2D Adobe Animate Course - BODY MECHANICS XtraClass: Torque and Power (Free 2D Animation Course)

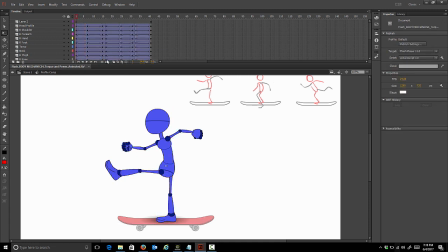So if we play it now, you're gonna see all the body parts flipping around. We'll just loop that and play it. At least you can get a sense of the motion anyways. So for the holes, we're okay for the holes for now. We'll leave those. The easing is okay as well.
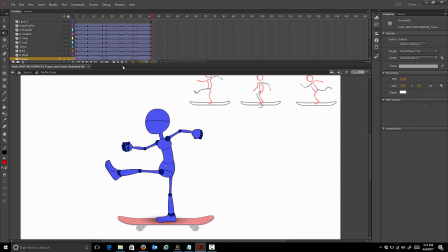This is the point where I really want to scrutinize the timing and see if that's, because we want to get the timing right in the blocking stage before we start to in between. From this pose on frame 17 right up until this one, I think that can be a lot faster.
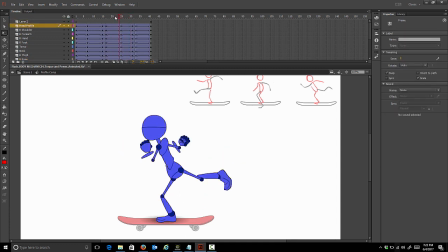It's going to hold after this. So we can drag, we want to shorten. I want to make this much quicker, this whole area here. From the time he plants his foot to the time he kicks up, we'll move everything in to the left a little bit.
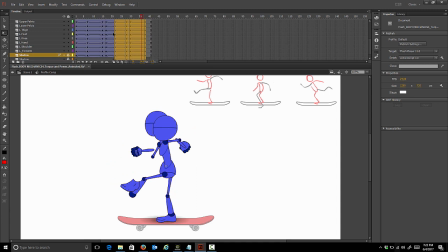I'm going to move it in 3 frames. And it's a hold, but we can actually use that as an ease as well.
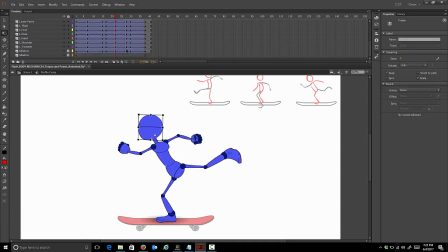So really, actually, we can bring that in a little bit more, just so there's 2 frames there.
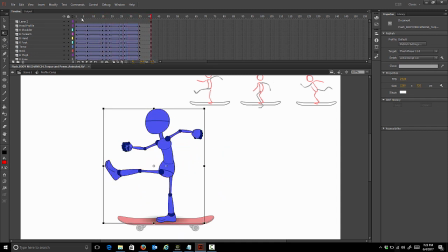Okay, so where he holds on the kickback, we'll ease into that. So we want to have a variation of speed in our timing. And you can see we already do. We have a nice ease here where it's slow, and then very quick to kick, to push himself, and then this is going to ease as well.
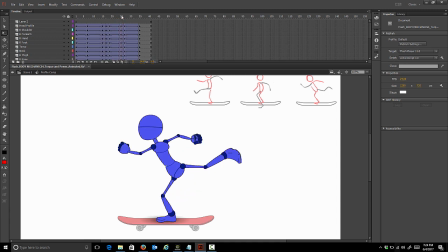And then to bring the leg back, it doesn't have to be super quick. So I think that's fine for now. You can speed that up a little bit if you like. So I'm going to trim these frames off. We don't need these frames at the end.
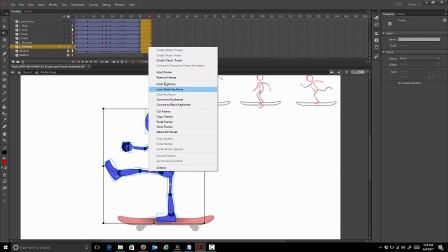So we'll just select those and remove frames. We want to look for those joints breaking apart.
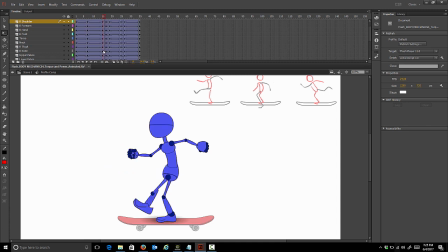There isn't anything here. So between these two there is, so let's fix that. Let's go right on the front. We're just going to place our time marker right in between those 2 poses. And let's set a whole row of keys, because we're going to move this and that. We're going to move a bunch of pieces We don't know exactly which ones we're going to move. So let's just key all of them.
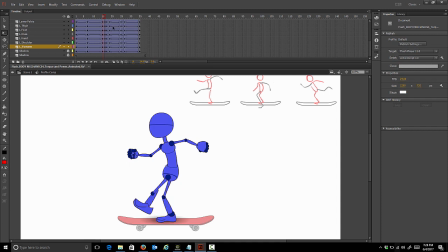It doesn't really make much of a difference. We want to keep the joints together. So I'm just going to move things, basically put the joints back together and bend them. Okay, so we got that leg. You can scrub through and check it. So that leg's fine now. The torso and head area, the whole center of the body is fine. And the arms are okay.
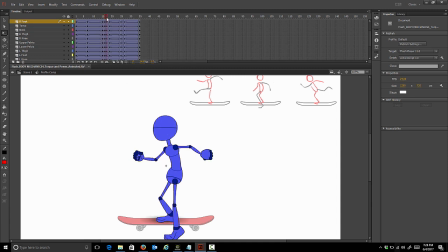So let's go from this pose to the next one. Okay, so everything's breaking apart here, obviously. Like we've done in the past, we can just copy this whole leg unit from the previous pose.
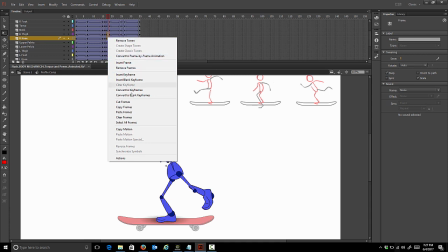We can just choose copy frames. And let's paste them. Maybe one or two at a time, it doesn't really matter.
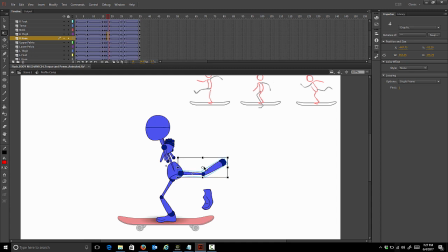Just to speed things up, I'm doing two. And we want to bring that back down to where it was, where it's supposed to be.
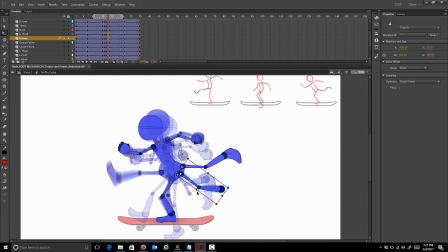You can turn onion skinning on. You can see the two major poses there. So we'll put that right in between. Or we can favor this one as well. We can favor that so it eases in a little bit. We'll copy the right foot. And we can switch, actually we can switch the right foot back to number one.
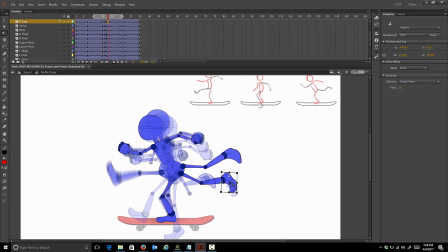Because this is gonna be a quick movement, so it's a good time to switch the foot during that quick movement. All right, so turn onion skinning off.
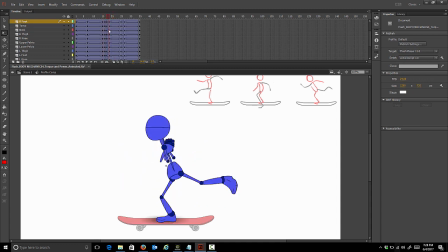Let's just scrub through that. All right, so I keyed a few things. We're just gonna key that whole row. The thing you wanna do is make sure the timing is good before you start doing all this, because this is where most of the work is involved. So if you do all this fixing the in-betweens and the timing isn't looking good, you have to go back and do a lot of fudging in between.
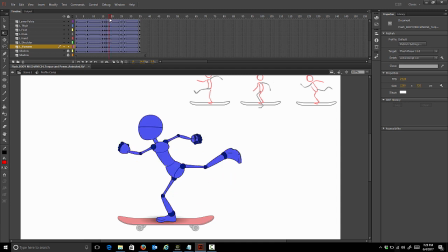So you really wanna make sure that timing is looking good before you start to fudge all these.
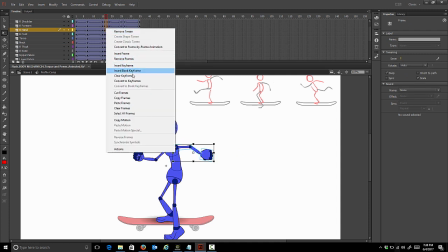We're just gonna grab these arm keys, upper, lower, and hand, and copy them over to the next frame.
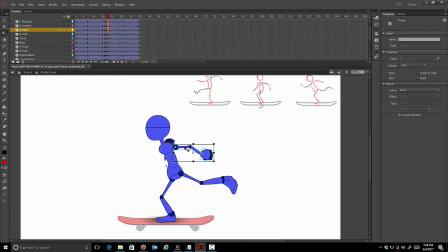Just so it's easier, we can adjust it from there. Make sure you keep scrubbing through your animation. So we know that arm has to come forward. We have to swing towards screen left. So we're gonna just start swinging that over, and then we'll just check it. So we'll swing it over a little. You can go ahead and move it so it looks like the clavicle's moving.
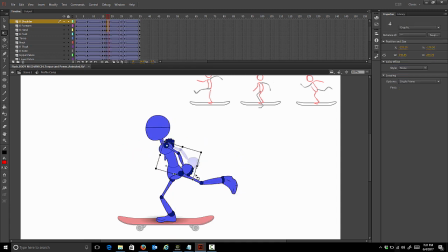So we're just focusing on one body part at a time here. So at this point, the arms are in a pass pose position. So we're gonna bend the elbow and bring his arm in front of his body here. So the leg kicks off first, and then the arms come after. Okay, so let's do that other arm.
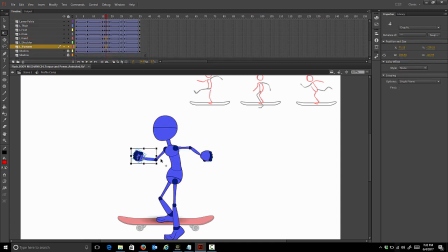I'm just gonna go to a frame where the arm's stretched out so I can copy those keys. So we wanna select the keys there in the timeline. We'll go copy frames and go to the area where they are jumbled up, and we'll paste. And then we have to put it into the right position. So again, we have to think about that right arm.
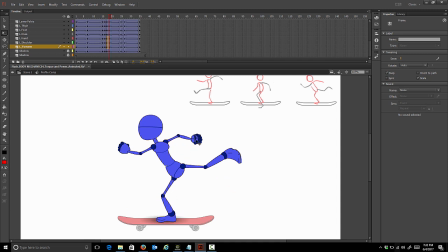We know it's gotta come back to end up into this position. So you just wanna scrub through and take a look. Again, I know that arm needs to be bent, so I'm gonna bring it away, pose it, and then bring it back.
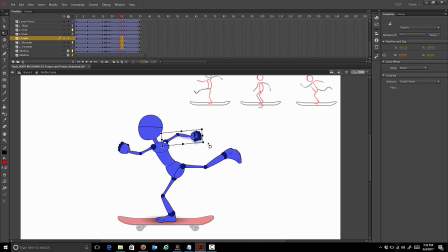This arm's just swung back, so we'll just bring it up a little bit on this pose here, on this key. We can continue kicking the leg a little bit back, just a little bit so it eases. And we can just do a little cheat here. We can even just stretch him up a little bit.
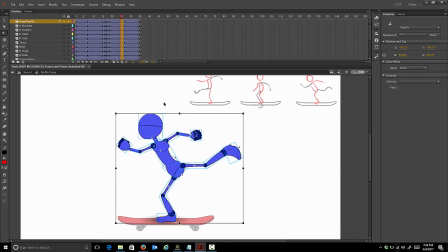Okay, so for the next one, he comes into this pass pose with the legs and the arms. So we'll just set a key, we'll set a row of keys here, and then we'll fix them up. All right, so we're just gonna go through and connect all the joints.
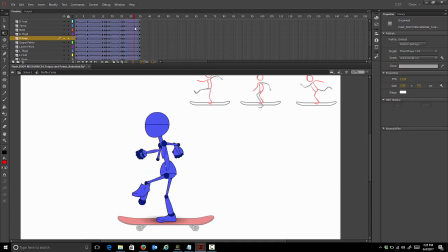All right, so that area is looking okay. Now we have to worry about this whole area. So it is something you wanna avoid in Flash, where you have a jumbled up area where there's a lot of in-betweens, because you just end up having to key every frame.
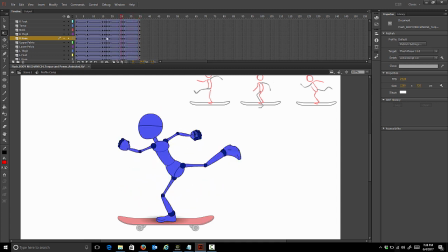You generally want to get from one pose to the next rather quickly. But let's just play this now so far and see what we have. Okay, so it's looking pretty good, except for that last area where everything gets jumbled up. So we can have that happen a little bit quicker and then just ease into the last pose there.
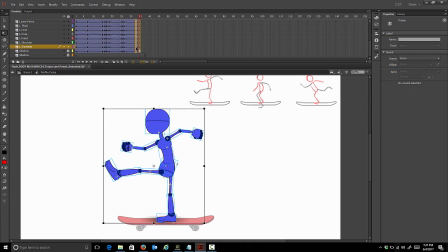I'm just going to select that whole row. Let's go with four frames. So from here, from our second last pose, one, two, three, four. We need to bring that in two more frames, up to 31. That way we're not keying, we're not fixing so many in-betweens. We'll get rid of these extra frames at the end.
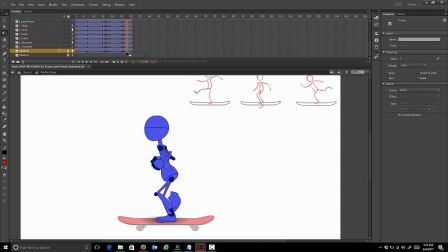And let's just fix these in-betweens here. So I'll set a row of keys here. I'm basically gonna set a row of keys on every one of these in-betweens.
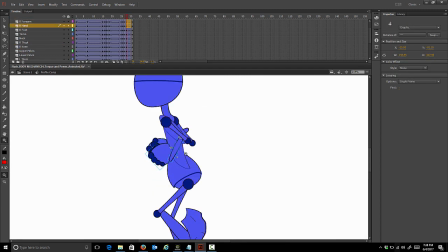It's just a matter of either moving the joints back into place, just kind of reconnecting the joints and arms.
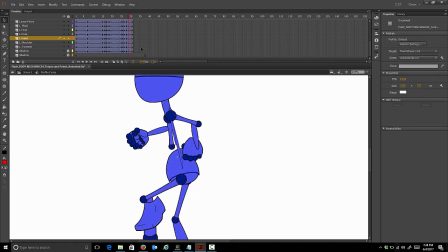If it gets to a point where it's super jumbled up like this one over here, then you just copy the previous torso and paste it.
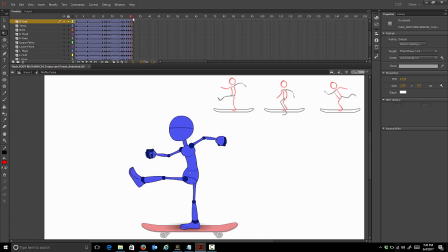Okay, so I've set rows of keys and fixed all the body parts just by connecting the joints and copying and pasting areas over. So for the torso, for example, between these two, I just switched it in mid-motion. So you want to switch things in mid-motion so you don't notice them as much. You don't notice the flip or the swap.
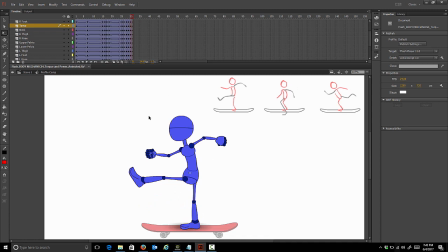So now if I play that,
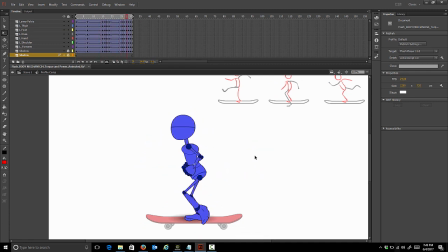all right, so that's pretty decent. From there, I might make some fine adjustments here and there. All right, so the thing to note here is that you can see that our left leg, we've placed it at the front of the torso here just to make it look like the pelvis is rotated in one direction.
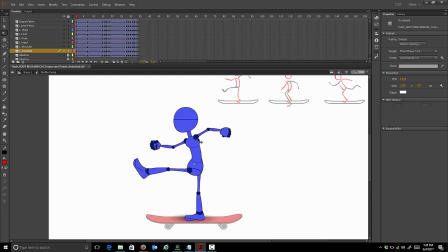It's rotated to his right. And the way that we've placed the arms with the clavicle to the back of the upper torso here, it looks like his upper body is twisted to the left, his left. And then when he switches, when he kicks off,
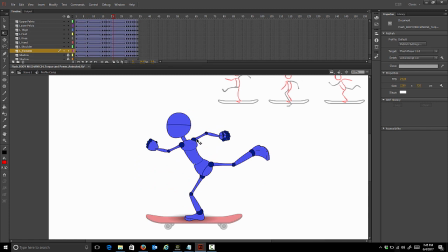it's like we're looking at his back, just from the way that we've placed the arms and the legs. We want to have this twisting motion, and that gives us our torque and power in his movement. So winding up and releasing.